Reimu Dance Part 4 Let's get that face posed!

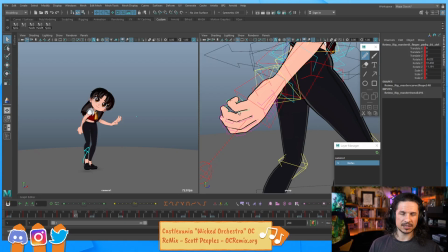YouTube is a great place to start. There's a few channels on there.
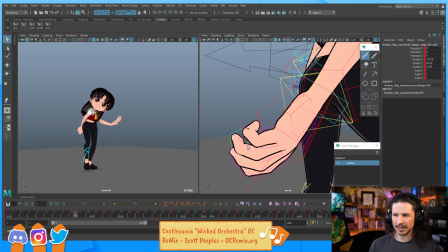I don't know any offhand. But yeah, just kind of checking out YouTube is a great place to start.
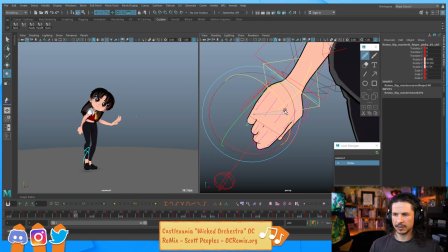Let's see. Now, the big thing in terms of tutorials is what are you aiming to do with Maya?
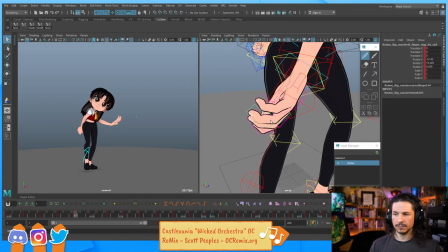So, for example, if you're looking for animation, Sir Wade's channel is a great channel to start with.
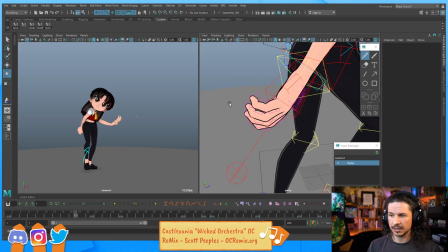So you can find the link down below here. Also, Jean Denis, all of those. Those are great resources.
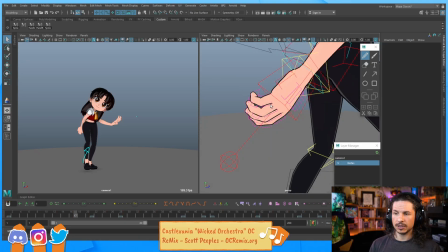If you're looking more for rendering, I would look up the Arnold Autodesk website.
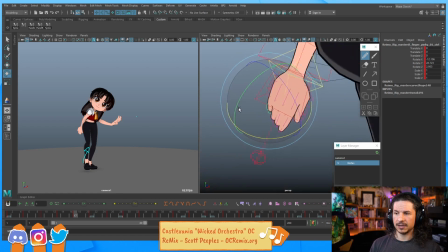Just do a search for Arnold Renderer. And they have a great series of videos and tutorials on how to use Arnold in there.
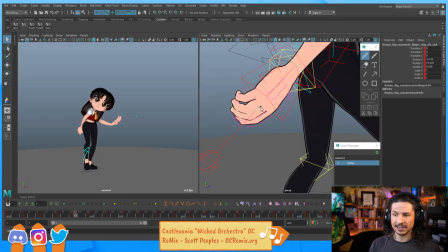It's just super comprehensive. They even have files you can download to kind of practice with.
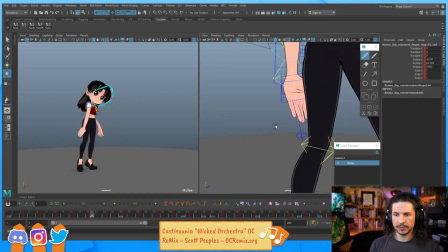So you can do that.
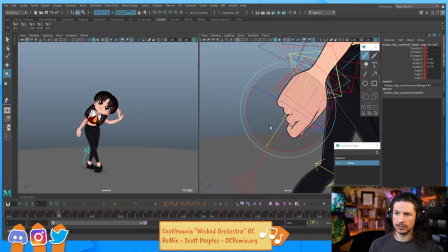In terms of rigging, I haven't done any rigging in Maya in a long time.
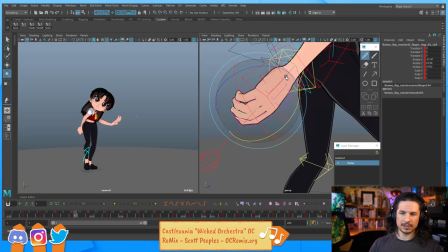So unfortunately, I don't have too much info on that.
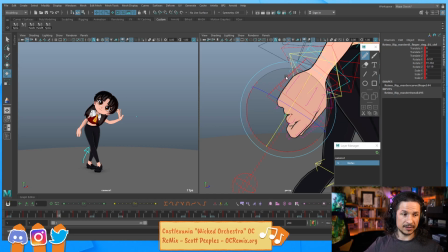But yeah, those are some places to check out. And have I seen Raya and the Last Dragon?
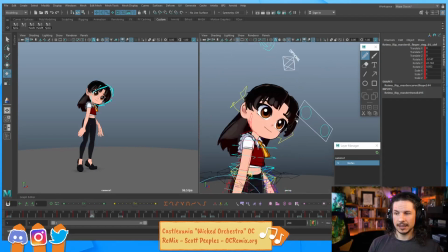Yes, I really liked it. It was a lot of fun. The animation there is just so good. I just want to add a little drag to the head here.
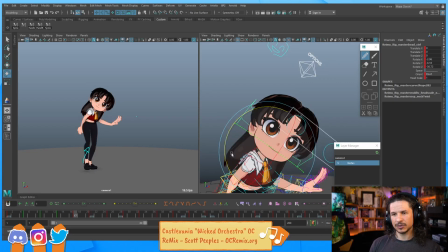I felt like as she's going up, her head didn't... there was no reaction to the head motion there.
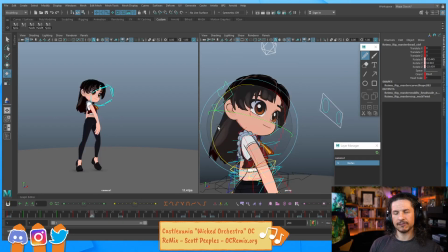And I wanted to really get that kind of whoop, that flip of the hair that's going to happen there.
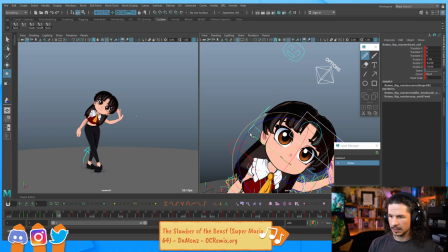And then here, I'm going to hold this, hold this a little stiffer right through there,
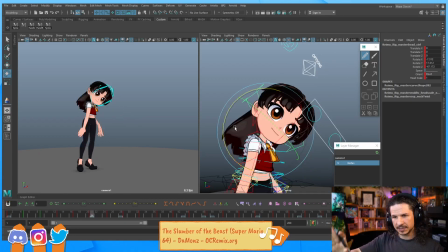so that the head doesn't dip down, and then we get the dip here.
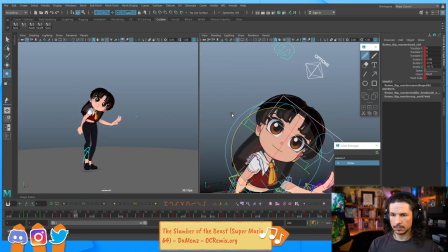Okay, and maybe just a little bit there. I'm also going to, eventually, when I start doing the face, make sure that the face isn't looking directly at camera.
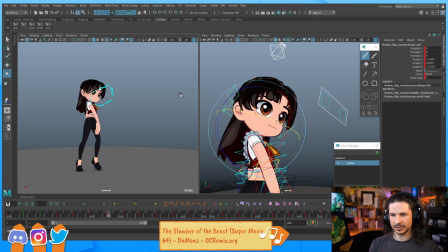There's a few times where it does that, and I'm not a fan.
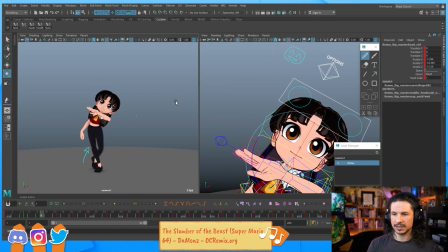But with Raya, yeah, I really loved it. The animation is amazing.
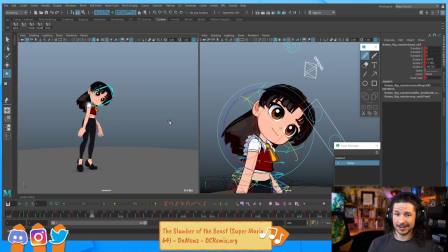I would say my only negative is that I wish the music was just a little bit like,
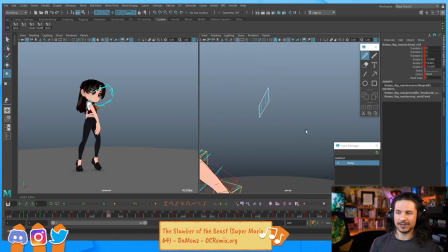I would have loved to have more music in there. I'm a huge fan of like Disney's, their music in Disney films is so good.
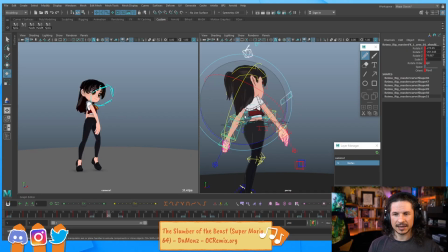And Raya had really nice music, but at the end of the film, I didn't have a song that it's like, oh, it's stuck in my head. I've got this all day. Yay. It just kind of felt like I missed out on that. And maybe I wasn't paying attention to the music, which could be the case. Okay.
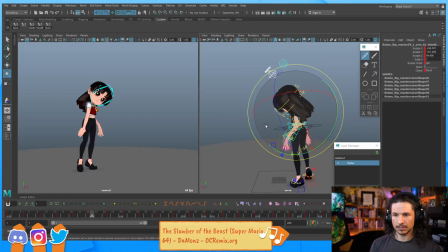So here I want to try and swing this arm through. I want to avoid the silhouette between the legs. That's just going to cause a visual pop.
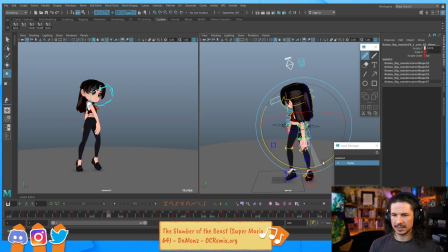But I also want to make sure that the hand doesn't completely disappear. So even just a little bit of that little hint there should help. Animation modeling, but for now, my interface. Okay, so my interface,
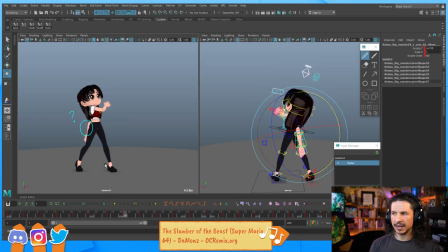I believe Maya actually has some really good tutorials. If you go to the help learning path right here, there's some really good videos in there, I believe. It's been a while since I've checked that. Now, of course, it has to open it in Microsoft Edge.
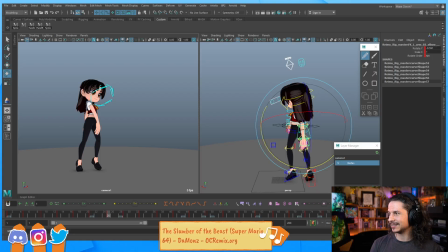Yeah, so right here.
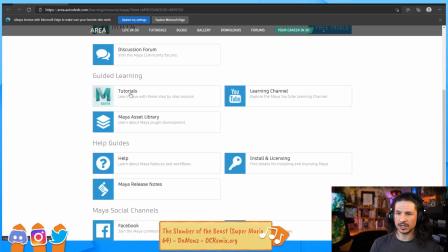So you can go here to tutorials, and there's a whole bunch of things that you can view in here.